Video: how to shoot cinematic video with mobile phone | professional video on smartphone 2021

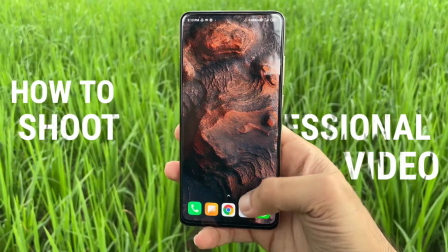0:35 हे गाइस, वेलकम बैक टू अनदर क्रिएटिव वीडियो। तो आज मैं आपको बताऊंगा कि आप अपने मोबाइल फ़ोन से कैसे सिनेमेटोग्राफी कर सकते हैं,
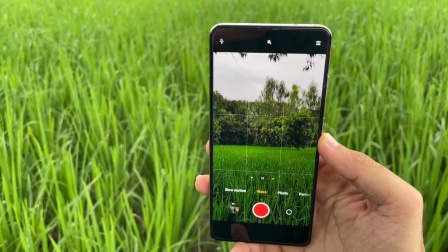0:42 कैसे वीडियो को एडिट कर सकते हैं और कैसे एक नॉर्मल वीडियो को सिनेमेटिक फील दे सकते हैं।
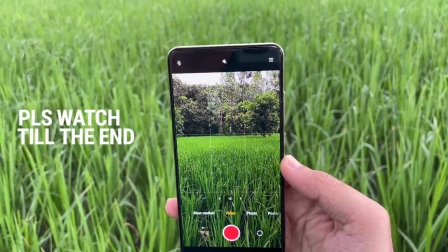0:47 तो यहाँ पर मैं आपको कुछ टिप्स एंड ट्रिक्स बताने वाला हूँ जो कि आपको सभी कुछ फॉलो करना है और वीडियो को बहुत ध्यान से आखिर तक देखना है, वीडियो को बिल्कुल भी स्किप नहीं करना है।
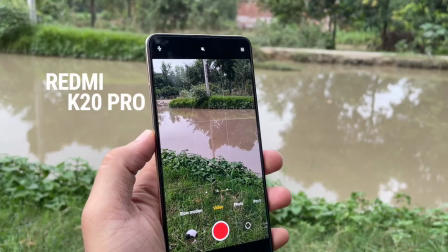0:55 तो सबसे पहले मैं आपको बता दूं, जो मेरे हाथ में अभी मोबाइल फ़ोन है वो है Redmi K20 Pro,
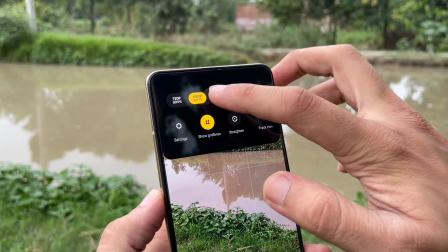1:00 क्योंकि बहुत सारे लोग पूछते रहते हैं कि आपके पास कौन सा मोबाइल है और इसी मोबाइल फ़ोन पर मैं अपनी वीडियो एडिटिंग करता हूं।
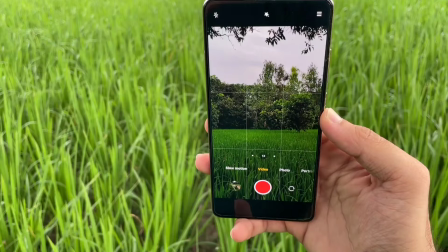1:07 तो नॉर्मली हम सभी के मोबाइल फ़ोन में एक कैमरा एप्लीकेशन पहले से ही प्री इंस्टॉल्ड आता है, आपको उस कैमरा एप्लीकेशन को ओपन कर लेना है।
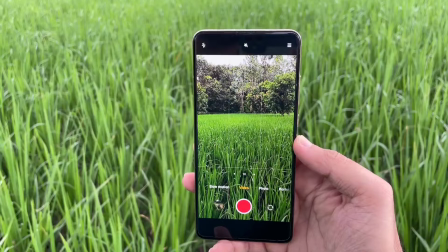1:14 और अभी मैं आप लोगों को एक थर्ड पार्टी कैमरा एप्लीकेशन भी सजेस्ट कर दूंगा, क्योंकि अभी जितना भी मैं कुछ बताने वाला हूं हो सकता है आपके डिफ़ॉल्ट कैमरा एप्लीकेशन में वो चीज़ सपोर्ट ना करे।
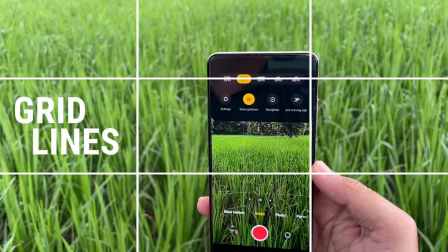1:23 तो नॉर्मली सबसे ज़्यादा जो हम लोग गलती करते हैं फोटो या फिर वीडियो रिकॉर्डिंग के टाइम, वो ये करते हैं कि हम अपने कैमरा ग्रिड लाइंस होती हैं उन्हें ऑन नहीं करते हैं।
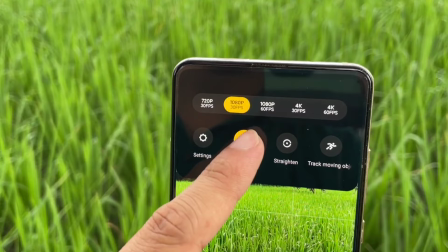1:32 उन्हें ऑन करने से ये होता है, जब भी आप कोई वीडियो या फिर फोटोग्राफी करते हैं तो आपको दिखता रहता है कि जो हमारा फ्रेम है वो बिल्कुल सीधा आ रहा है या फिर नहीं,
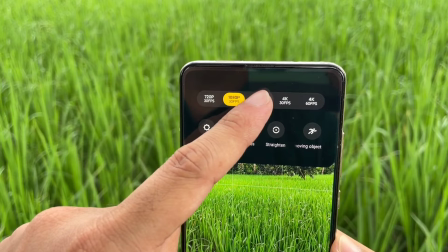1:39 क्योंकि वीडियो अगर हम थोड़ी भी तिरछी वगैरह शूट करेंगे तो हमारी वीडियो वो प्रोफेशनल नहीं लगेगी।
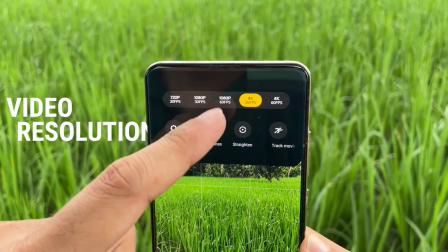1:44 तो वीडियो को अच्छे से कंपोज करने के लिए आप अपने ग्रिड लाइंस को हमेशा ऑन रखें।
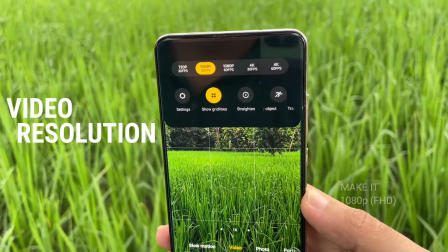1:49 अब जो दूसरी चीज़ है हमारी वो है वीडियो रेजोल्यूशन, यानी कि आपको अपनी वीडियो किस पर शूट करना है, HD पर, फुल HD पर या फिर 4K पर।
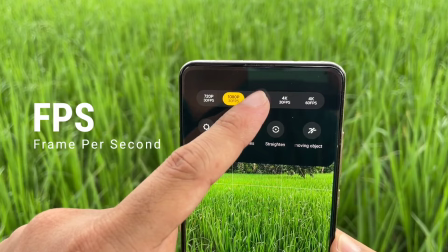1:57 अब यहाँ पर एक और चीज़ आती है FPS, यानी कि फ्रेम पर सेकंड, यानी आपको अपनी वीडियो को कितने फ्रेम पर सेकंड पर शूट करना है।
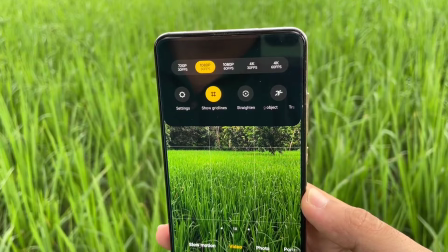2:05 तो नॉर्मली हम लोग 30 फ्रेम पर सेकंड पर वीडियो को शूट करते हैं,
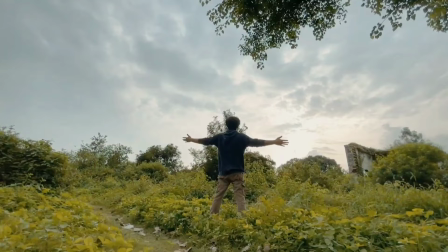2:08 और अगर आप अपनी वीडियो को 60 FPS पर शूट करेंगे तो आपकी जो वीडियो होगी वो थोड़ा सा स्मूथ दिखेगी और इसको आप बाद में स्लो मोशन में भी कर सकते हैं,
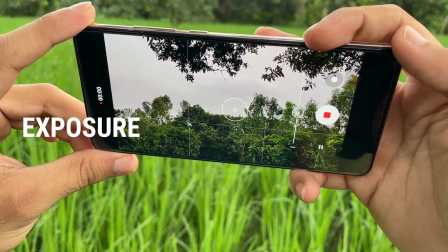2:15 लेकिन 30 FPS वाली वीडियो को स्लो मोशन में नहीं कर सकते। अब जो एक और मेन चीज़ आती है हमारी वीडियो में वो है एक्सपोज़र।
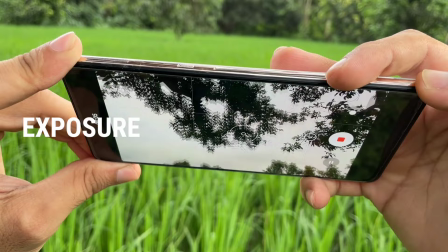2:21 आपने बहुत सारी ऐसी वीडियोस देखी होंगी या फिर आप भी ऐसी वीडियो रिकॉर्ड करते होंगे जहाँ पर आप देखते होंगे लाइट जो है वो कम बढ़ होती रहती है, कभी डार्क सीन हो जाता है,
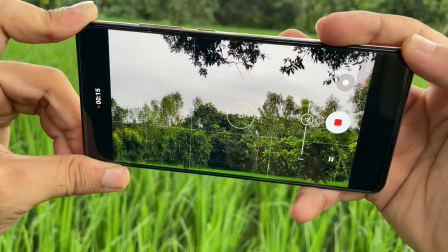2:29 कभी एकदम से ब्राइट हो जाता है। वो क्यों होता है? वो सिर्फ एक्सपोज़र की वजह से होता है। अगर आपका एक्सपोज़र जो है वो ऑटो रहेगा तो आपके साथ ये प्रॉब्लम आने वाली है।
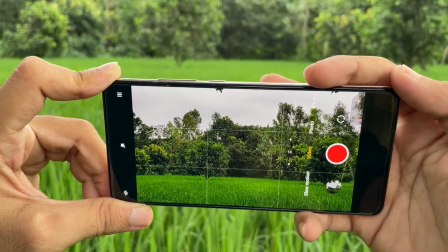2:38 तो जब भी आप एक प्रोफेशनल वीडियो रिकॉर्ड करें तो हमेशा आप अपने एक्सपोज़र को लॉक कर लें।
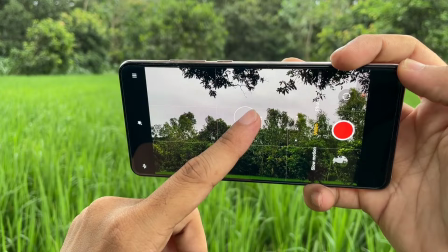2:43 तो यहाँ पर आपको स्क्रीन पर लॉन्ग प्रेस करना है, उसके बाद जो आपका एक्सपोज़र और फोकस है वो दोनों ही लॉक हो जाएंगे।
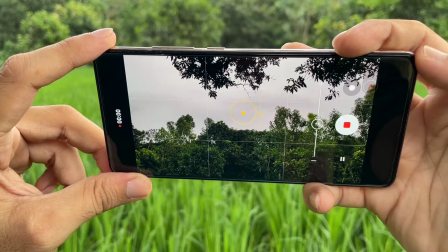2:49 उसके बाद आप जितना भी आप मोबाइल को ऊपर नीचे करेंगे या फिर इधर उधर कहीं भी करेंगे, डार्क सीन में ले जाएंगे या ब्राइट में ले जाएंगे, आपका जो एक्सपोज़र है वो एक ही जैसा रहेगा।
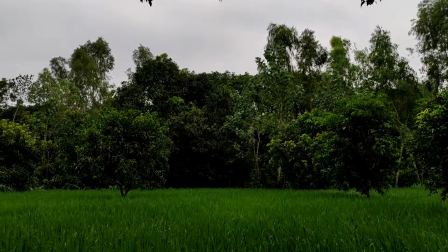2:57 आपकी वीडियो में बार बार लाइट कम बढ़ नहीं होगी।
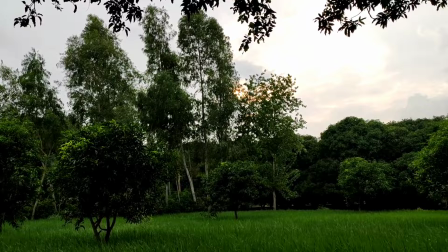3:02 तो अभी आप देख सकते हैं एक्सपोज़र लॉक करने के बाद जो हमारी वीडियो है वो कितनी ज़्यादा अच्छी लग रही है देखने में।
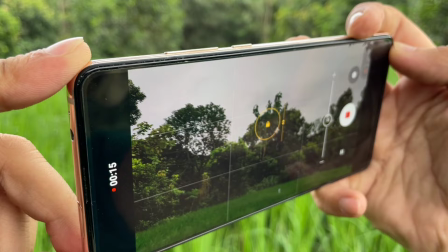3:08 जो लाइट है वो ज़रा भी कम या ज़्यादा नहीं हो रही है, उस वजह से हमारी वीडियो देखने में और भी ज़्यादा प्रोफेशनल लग रही है।
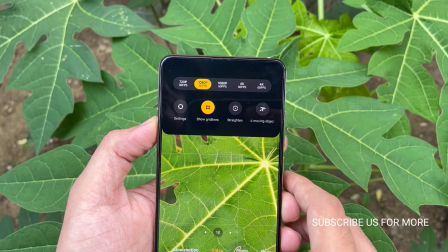3:14 अब जो एक और इम्पॉर्टेंट चीज़ है वो है वीडियो स्टेबलाइजेशन। अगर आपके मोबाइल में EIS या फिर OIS है तो बहुत ही ज़्यादा अच्छी बात है।
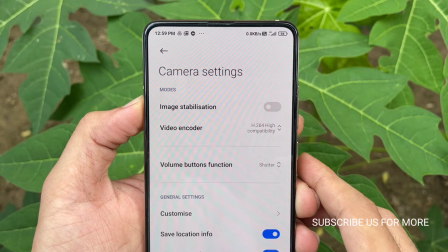3:22 अगर आपके मोबाइल में सपोर्ट नहीं करता है तो आपको थर्ड पार्टी एप्लीकेशन का यूज़ करना पड़ेगा बार बार अपनी वीडियोज़ क्लिप को स्टेबलाइज़ करने के लिए।
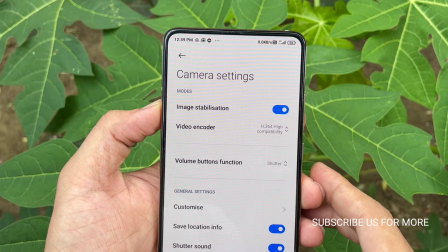3:29 तो आपको अपने कैमरे की सेटिंग में जाकर स्टेबलाइजेशन वाले ऑप्शन को ऑन कर देना है।
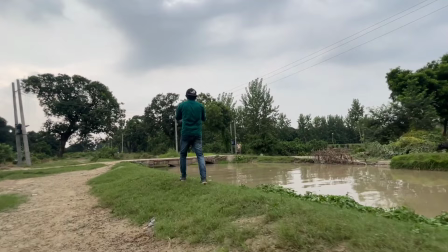3:34 तो अब जिन लोगों को नहीं पता स्टेबलाइजेशन क्या होता है तो मैं उनको बता दूं, तो जब भी हम कोई मूविंग शॉट ले रहे होते हैं चलने वाला, तो जो हमारी वीडियो फुटेज होती है वो जर्की आती है,
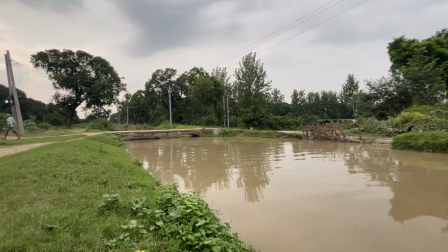3:42 यानी कि हिलती हुई आती है। इस वजह से जो हमारी वीडियो है वो बिल्कुल भी प्रोफेशनल नहीं लगती है।
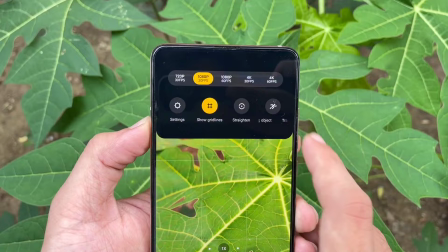3:47 तो जैसा कि आप देख सकते हैं स्टेबलाइजेशन ऑन होने के बाद जो हमारी वीडियो है वो कितनी ज़्यादा स्मूथ दिखती है।
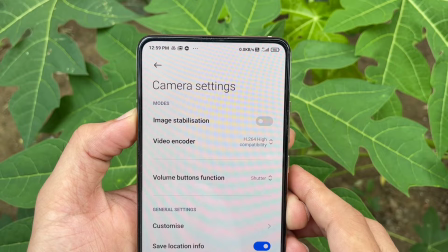3:52 अगर आपके मोबाइल में स्टेबलाइजेशन सपोर्ट नहीं है तो आप मुझे बता सकते हैं, मैं आपको बता दूंगा कि आपको अपनी वीडियो को स्टेबलाइज कैसे करना है दूसरी वीडियो बनाकर।
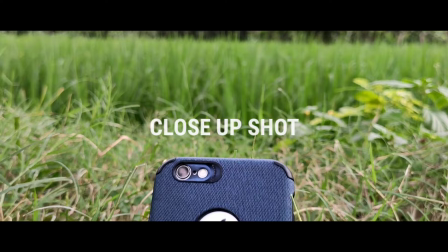3:59 तो अब बात करते हैं क्लोज़अप शॉट की, यानी कि पास की शॉट की।
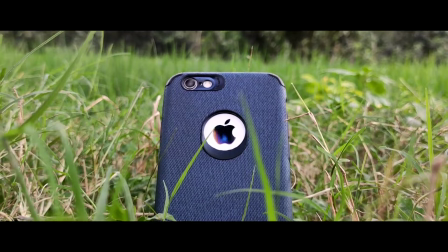4:03 जब भी हमें कोई पास से शॉट लेना होता है, जो हमारा ऑब्जेक्ट है उसके पीछे का बैकग्राउंड, उसे हमें ब्लर दिखाना होता है,
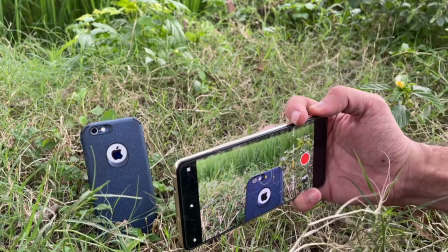4:09 तो सिंपली आप अपने ऑब्जेक्ट पर क्लिक करके कैमरे को पास ले जाकर बैकग्राउंड को ब्लर कर सकते हैं।
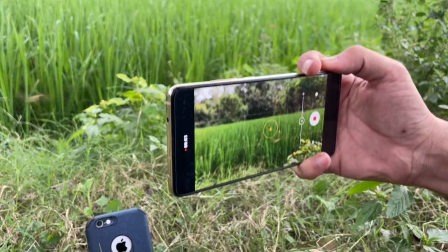4:14 लेकिन जैसे ही आप वहाँ पर पैनिंग करेंगे, यानी कि जो आपका कैमरा अगर ऊपर से अपने सब्जेक्ट पर आ रहा होगा तो आपका बैकग्राउंड पहले से ब्लर नहीं होगा।
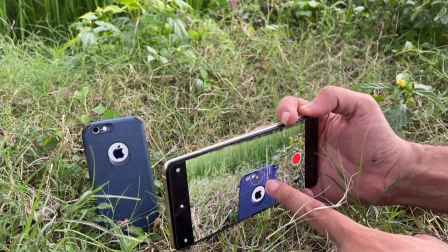4:23 तो उसके लिए आपको क्या करना है, अपने फोकस को लॉक्ड कर लेना है, अपने सब्जेक्ट पर रखना है पहले अपना कैमरा, उसके ऊपर आपको लॉन्ग प्रेस करना है, जो आपका फोकस होगा वो लॉक्ड हो जाएगा।
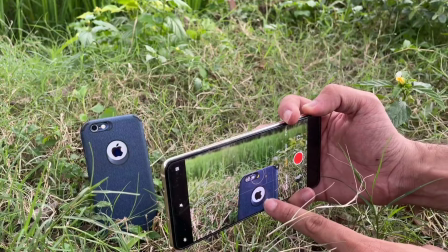4:31 फिर आप कैमरा किधर भी मूव करेंगे आपका फोकस लूज़ नहीं होगा।